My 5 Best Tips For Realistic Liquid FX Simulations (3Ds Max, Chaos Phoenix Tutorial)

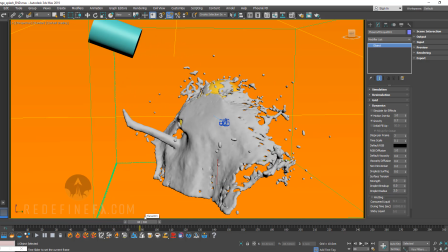[4:10]
So this would be perfect to make sure that everything is working properly, that the water is shooting far enough and all that. But then after I am happy with this, I have to go under grid and raise the resolution way up.
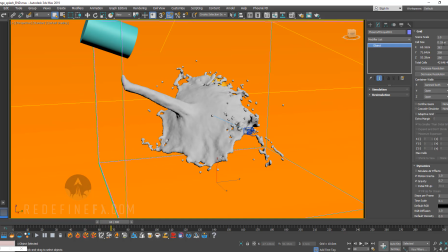[4:25]
Now, how high? I can't give you a universal number. You have to play with this and run the simulation a few times until you find a number that is not taking a year to sim,
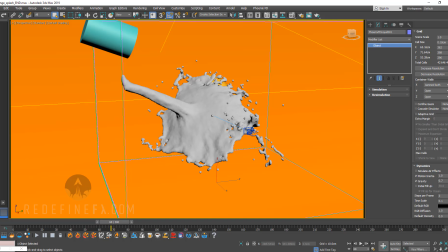[4:38]
but also that's giving you enough detail. But the point is that you have to raise this number for your final simulation to get all the detail.
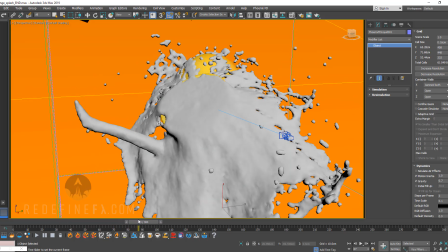[4:46]
Otherwise, you're gonna end up with these blobs and there's no detail whatsoever.
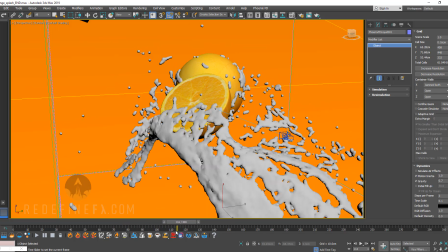[4:52]
and it doesn't look realistic at all if I were to render this out.
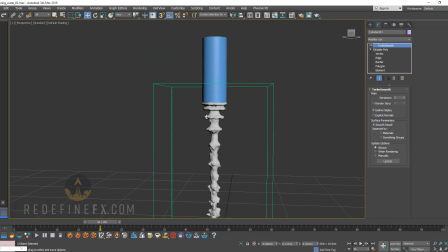[4:56]
All right, so the number three top mistake that I see people make is that their simulation steps per frame are not high enough. So this is an example of just water pouring down with one step per frame. And because the liquid is moving fast, Phoenix is unable to capture all of its movement within one frame.
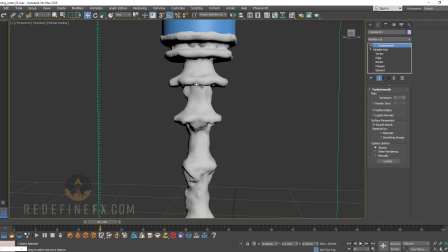[5:15]
So basically you get these gaps and it looks pretty bad.
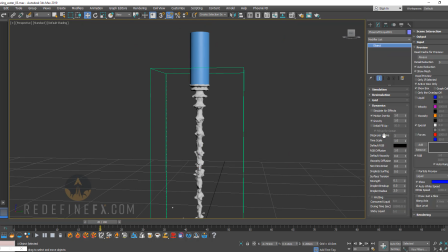[5:20]
Now let me show you what it will look like if I go under settings here, raise the steps per frame and run the simulation again and see what that looks like. All right, so with 8 steps per frame, I'm basically telling Phoenix, I want you to simulate the liquid 8 times within each frame to
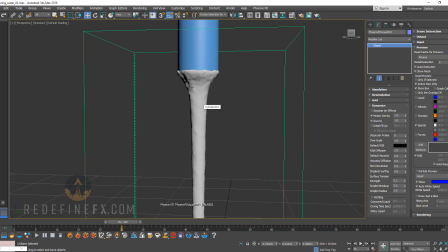[5:38]
make sure that you capture all of the data of the liquid as it's falling down.
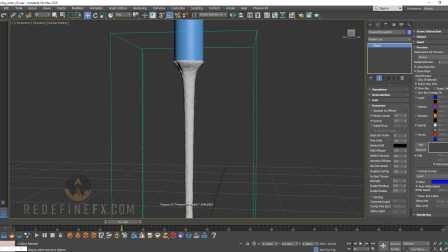[5:43]
So you can see, we basically, the result is a much smoother, more realistic liquid simulation. And depending on how fast your object is, you might have to raise this to 12 or even 16. But generally speaking, I would stick to 4.
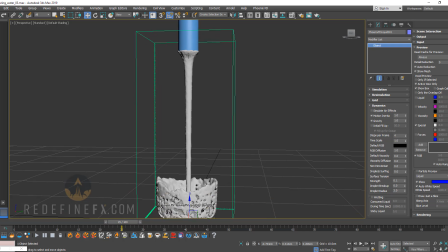[5:57]
For something like a water tap simulation, where the water is just falling down in a straight line like this, I would probably raise it to 8.
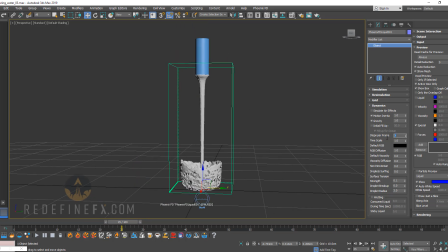[6:05]
But the point is that you almost always have to raise it. 1 is almost never enough unless you're doing slow motion.
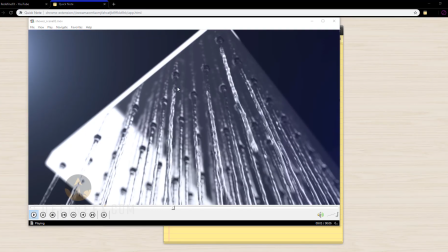[6:13]
So I would always do minimum of 2, but at least 4. My fourth tip for better liquid simulations is slow it down.
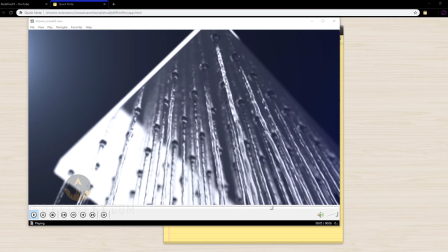[6:22]
Slow motion is your friend. Generally speaking, liquid simulations look much more appealing in slow motion.
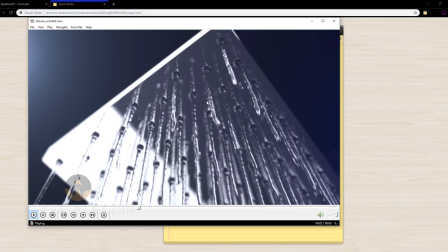[6:29]
So you can see this is a simulation of a shower and showing the waterfall in slow-mo,
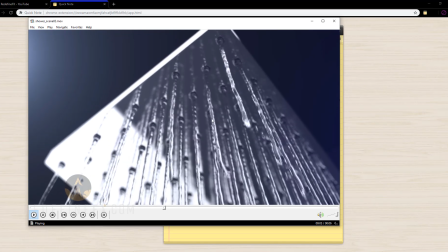[6:35]
I think makes it look much more cinematic and cool than if it was in real time.
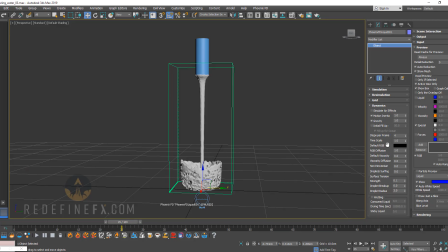[6:41]
So basically in Phoenix, I almost always run the simulations at a lower time scale. So I would do maybe something like 0.5 for half the speed, or even 0.1 for 1/10 of the speed,
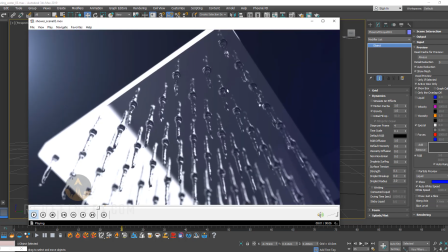[6:56]
which will give you some really nice slow motion and better results.
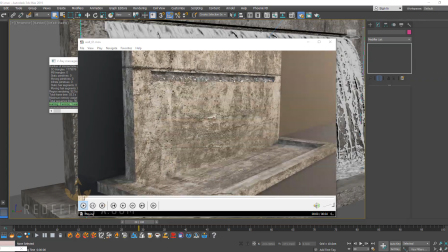[7:00]
And my fifth and final tip is, if you're working on liquid sims that are in real time,
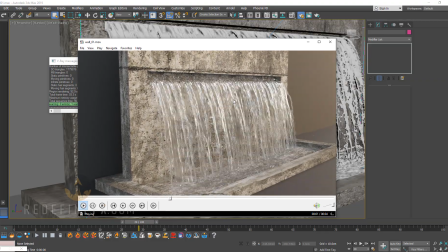[7:05]
that are not slow motion, then don't forget to turn on motion blur. This applies to all of CGI, not just liquid simulations, and it's certainly a mistake that I have done myself many, many times.
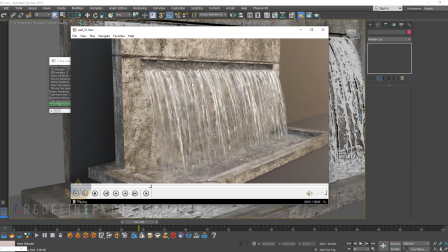[7:17]
But don't forget to enable motion blur, especially in a shot like this. It's what allows the droplets to really blend together and make it look a lot more realistic.
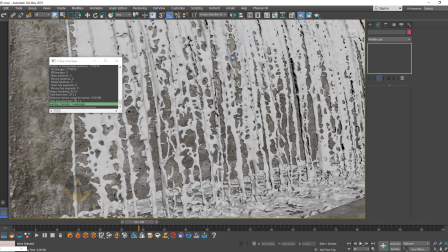[7:26]
If there was no motion blur, you would see these individual sort of streams, which would never happen in real life.
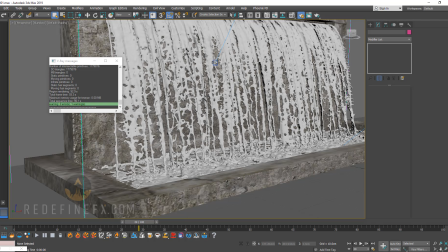[7:33]
You would never see the drops this sharp, especially if the water is moving fast.
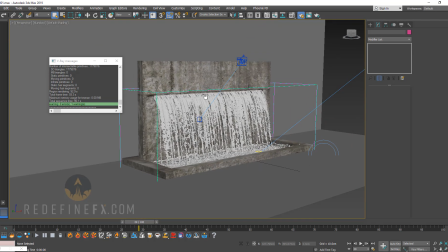[7:38]
So that's just a quick final tip. I hope that you guys found this video helpful.
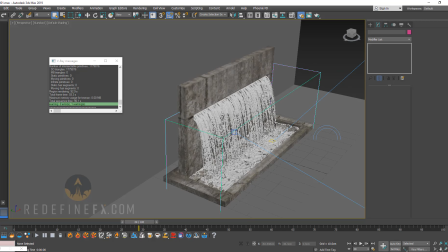[7:43]
If you did, as always, I would appreciate a thumbs up. And also, I'm glad that I finally have something to promote at the end of these videos.
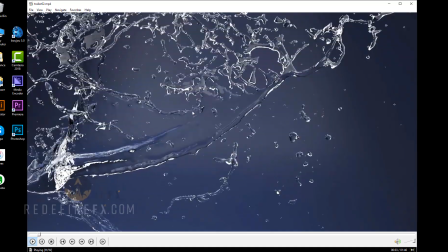[7:50]
So as you might have seen, I finally made a course. Basically, it's a comprehensive Phoenix course for liquid simulations.
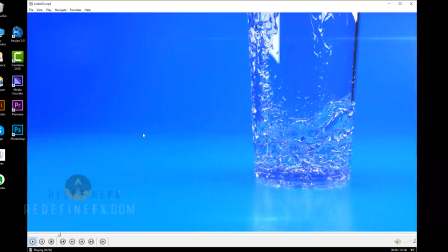[7:58]
We go over all of these examples that you're seeing right now.
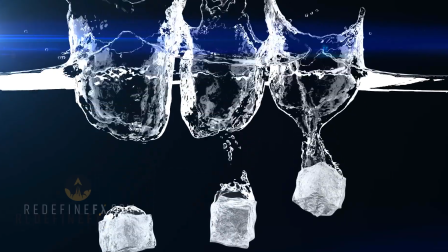[8:01]
And basically it's designed to take you from an absolute beginner to being able to set up all of these projects from scratch.
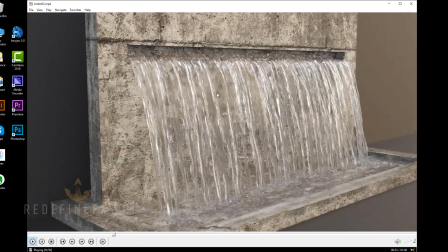[8:09]
And all of the project files are included.
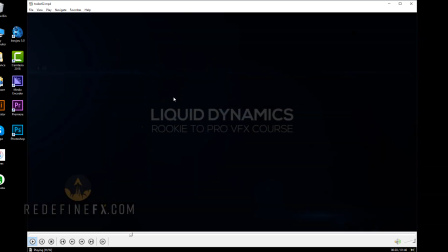[8:12]
There are a lot of people already enrolled in the course, and I appreciate all of you who have already signed up.
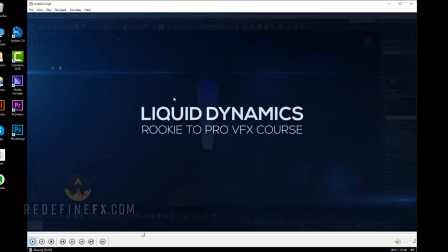[8:18]
It really means a lot.